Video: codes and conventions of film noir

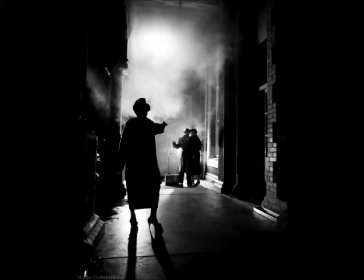8s
In this image, one coded convention is the setting. You have an alleyway here, which is normally linked to the idea of hiding something, hiding away from someone else, and it's used here not only for that idea, but also to hide the people through the darkness.
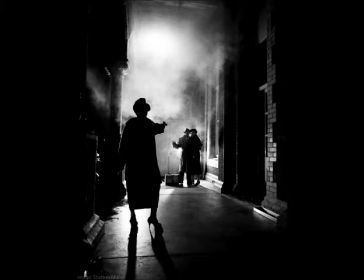27s
So you have this woman here. It's obvious it's a female from the high hills that we can see, making a shadow on the floor, with a gun and her back to us. The only faces we are able to see are very far in the distance, which makes them blurred. Again, still hiding their identity even though they're looking at the camera.
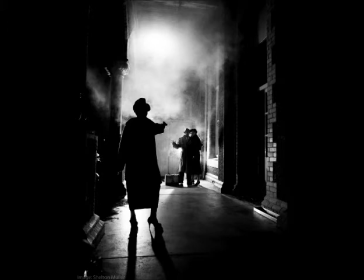46s
So they are looking straight at the woman with the gun, the idea of the gun representing danger and fear, and obviously their lives are in her hands. She is dressed in a long black coat, which has the iconography of hiding away again, hiding from her true identity.
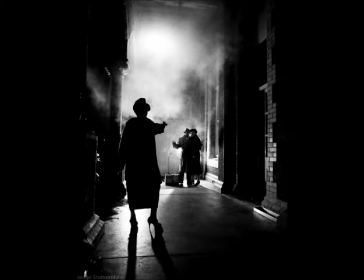67s
The use of the smoke is again one coding convention of film noir, as it blurs the view, creates fog, it blurs the view for the audience to see what's going on.
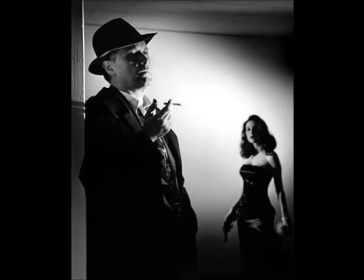82s
In this frame we can see the protagonist and the femme fatale. This time the protagonist is closer to the camera and takes up more of the frame to suggest he is one of the main characters in the film. He is again dressed in a suit, which is linked to the idea of authority and power, and normally wealth.
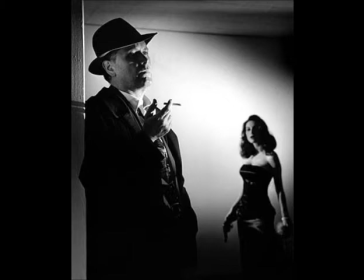102s
The use of the hat hides part of his identity and could have been used as a prop to hide his face at any point throughout the film. He's also holding a cigarette, again like most of the protagonists in a film noir, as one of the parts of their character.
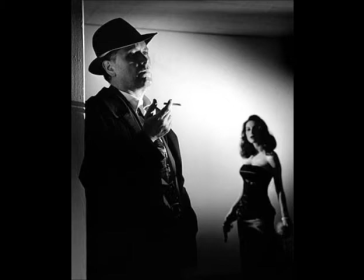118s
So in the background we can see the femme fatale. She is again dressed in a seductive dress to the floor, and it emphasises her femininity. She's got the long curly blonde hair, another key part of a femme fatale's iconography, with the red lips.
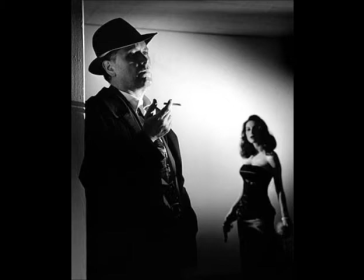134s
In her hand, again not as clear as in some of the pictures that I've already shown, is a gun to show that's pointing down to the floor to suggest that she isn't about to kill him, but it still gives her power, and even though she is framed at a further distance from the camera,
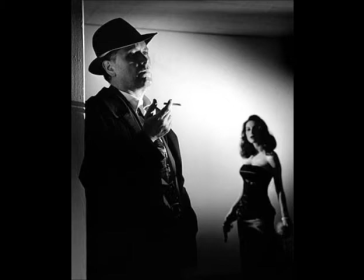153s
she has still got the power from the gun that she has in her hand. The use of the lighting again hides parts of their faces to create shadows, again suggesting they possibly have two personalities, one that's evil.
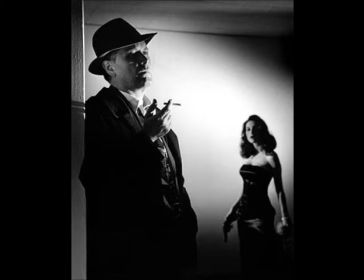172s
She's looking directly at him as if to suggest that's where her focus is. Neither of them are focusing directly at the camera, which makes us feel like creates voyeurism, and us as the audience are watching onto the scene.
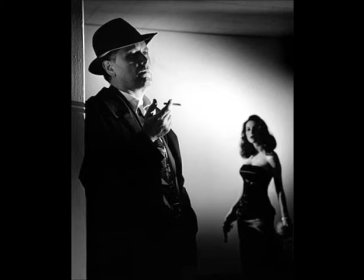193s
The way they are standing, he is relaxed against a wall as if not scared by her, probably not realising that she has a gun in her hand as it's sort of hidden away, whereas she is standing upright in a position of to suggest she has the power and an authority.
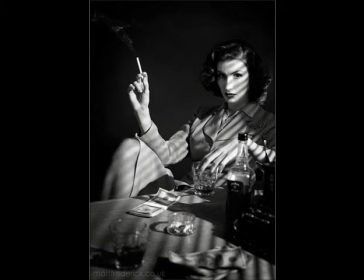213s
This is an image of a femme fatale as one of the main characters in a film noir. They have used Venetian blinds to create shadows on her face. This could reflect the character may have two personalities, one that's good and one that's bad,
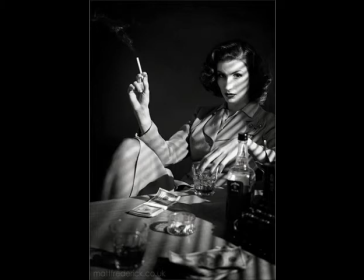229s
which is commonly part of a femme fatale's character. There's normally a twist at the end, which she's been the bad character in the film. She is dressed as a usual femme fatale would be, lots of makeup, red lips and curled hair.
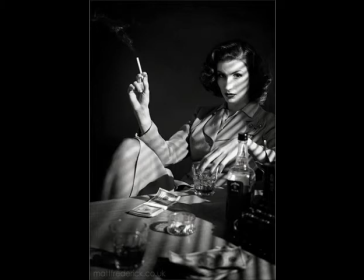249s
Laura Mulvey's gaze could be linked to this image with the use of her leg on show.
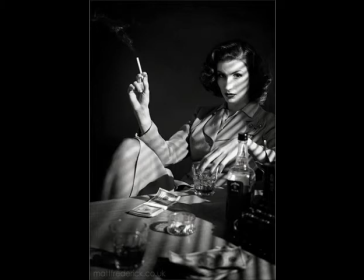254s
Everything else is covered up to reflect maybe a hidden identity that she may have, except from the leg, which would reflect the male's focus on the image, and show that even though she looks quite authoritative,
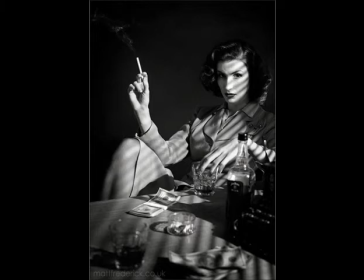268s
she still doesn't have as much power as a man does. We have the usual props such as the cigarette and the alcohol. The way that the table is laid out with two cups would suggest that there's another character sitting where she's looking.
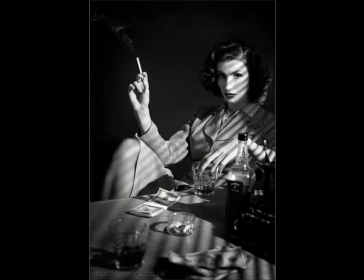283s
The use of director address here makes the audience feel like they are part of the scene, maybe the other character in the frame. Other props also reflect her authority. The money on the table, if you look, hers is in a pile organised with a strap around it as if she's in control,
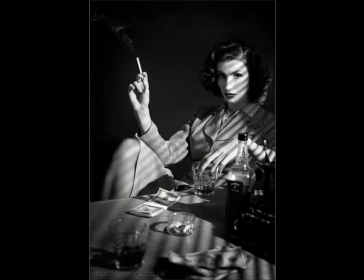303s
whereas the money nearest to us, whoever this character is, it's not in order, which could reflect the fact that even though the money's over our side, it's still... The dark lighting again is commonly used in film noirs,
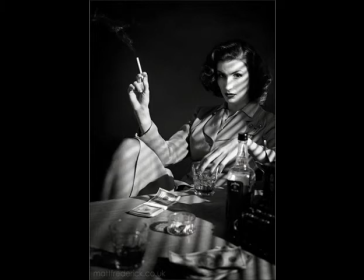321s
hiding things from the audience and leaving clues to what may come. We aren't able to see anything except from the table and the light on her face, so we don't know what else is around.
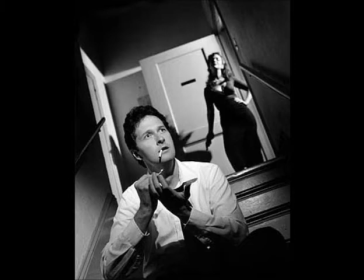339s
Here is another film noir image. We can again see how the female character is dominant over the male, just by the way they are positioned. She is standing up and taller, up higher than he is, which reflects her dominance over him.
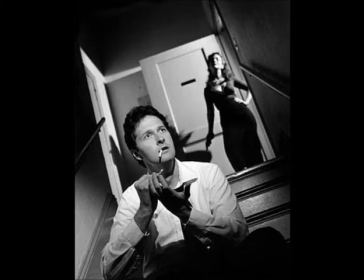354s
The use of the gun in her hand also tells us that she is in control and has the power over his life. The shock on his face also reinforces this, as he's obviously surprised at the way she is acting.
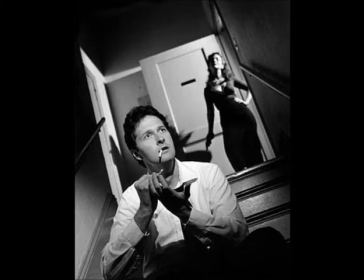369s
The fact that he's facing the opposite direction to her tells us that she is sly and able to... He is wearing a suit, which is the common outfit for the male protagonist in a film noir.
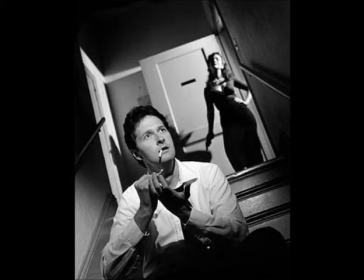384s
The fact that he hasn't got a tie on and it's scruffy reflects a stressful character and the shock of what he is seeing. The use of the dress she is in reflects the way a femme fatale is seductive, and the way she is positioned with her hand on her hip also reinforces this.
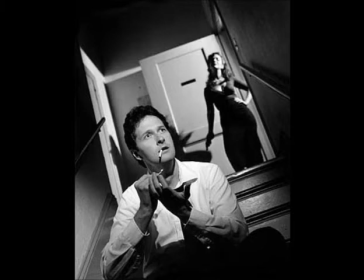404s
The use of the door frames shows us the idea of barriers, especially for him. He's obviously trapped in her web. The use of the lines of the stairs also reinforces this idea that he is trapped from her.
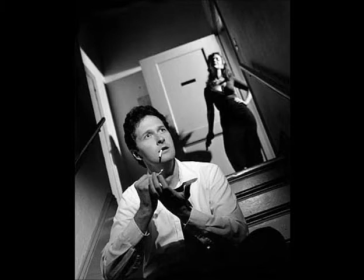423s
The dark lighting is again used in this image to hide things from the audience, create clues for them and not give them the entire picture, so that they are trapped in the film and wanting to find out more.
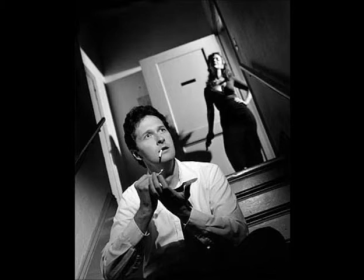440s
The use of the cigarette is again used in this image to show its importance as part of the character's iconography in the film noirs.
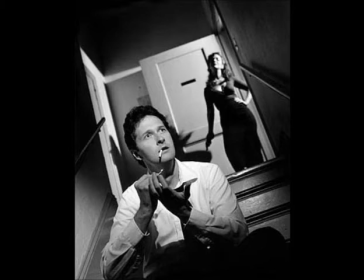456s
They're both, she is dressed in dark black to reflect her evil personality, whereas he is in white, which has the connotations of innocence and purity. He's unaware of her and what she is really wanting to do.
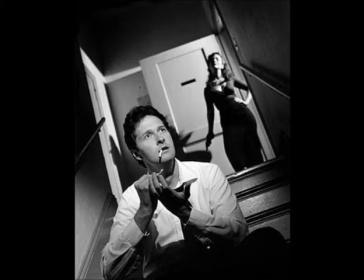476s
We can see shadows of her figure and his behind his head, which again could suggest the idea of two identities, her being evil now. The lighting is also coming through the door,
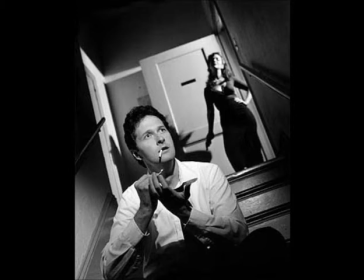493s
it's not directly on them, to create more things hidden and to suggest that she is evil.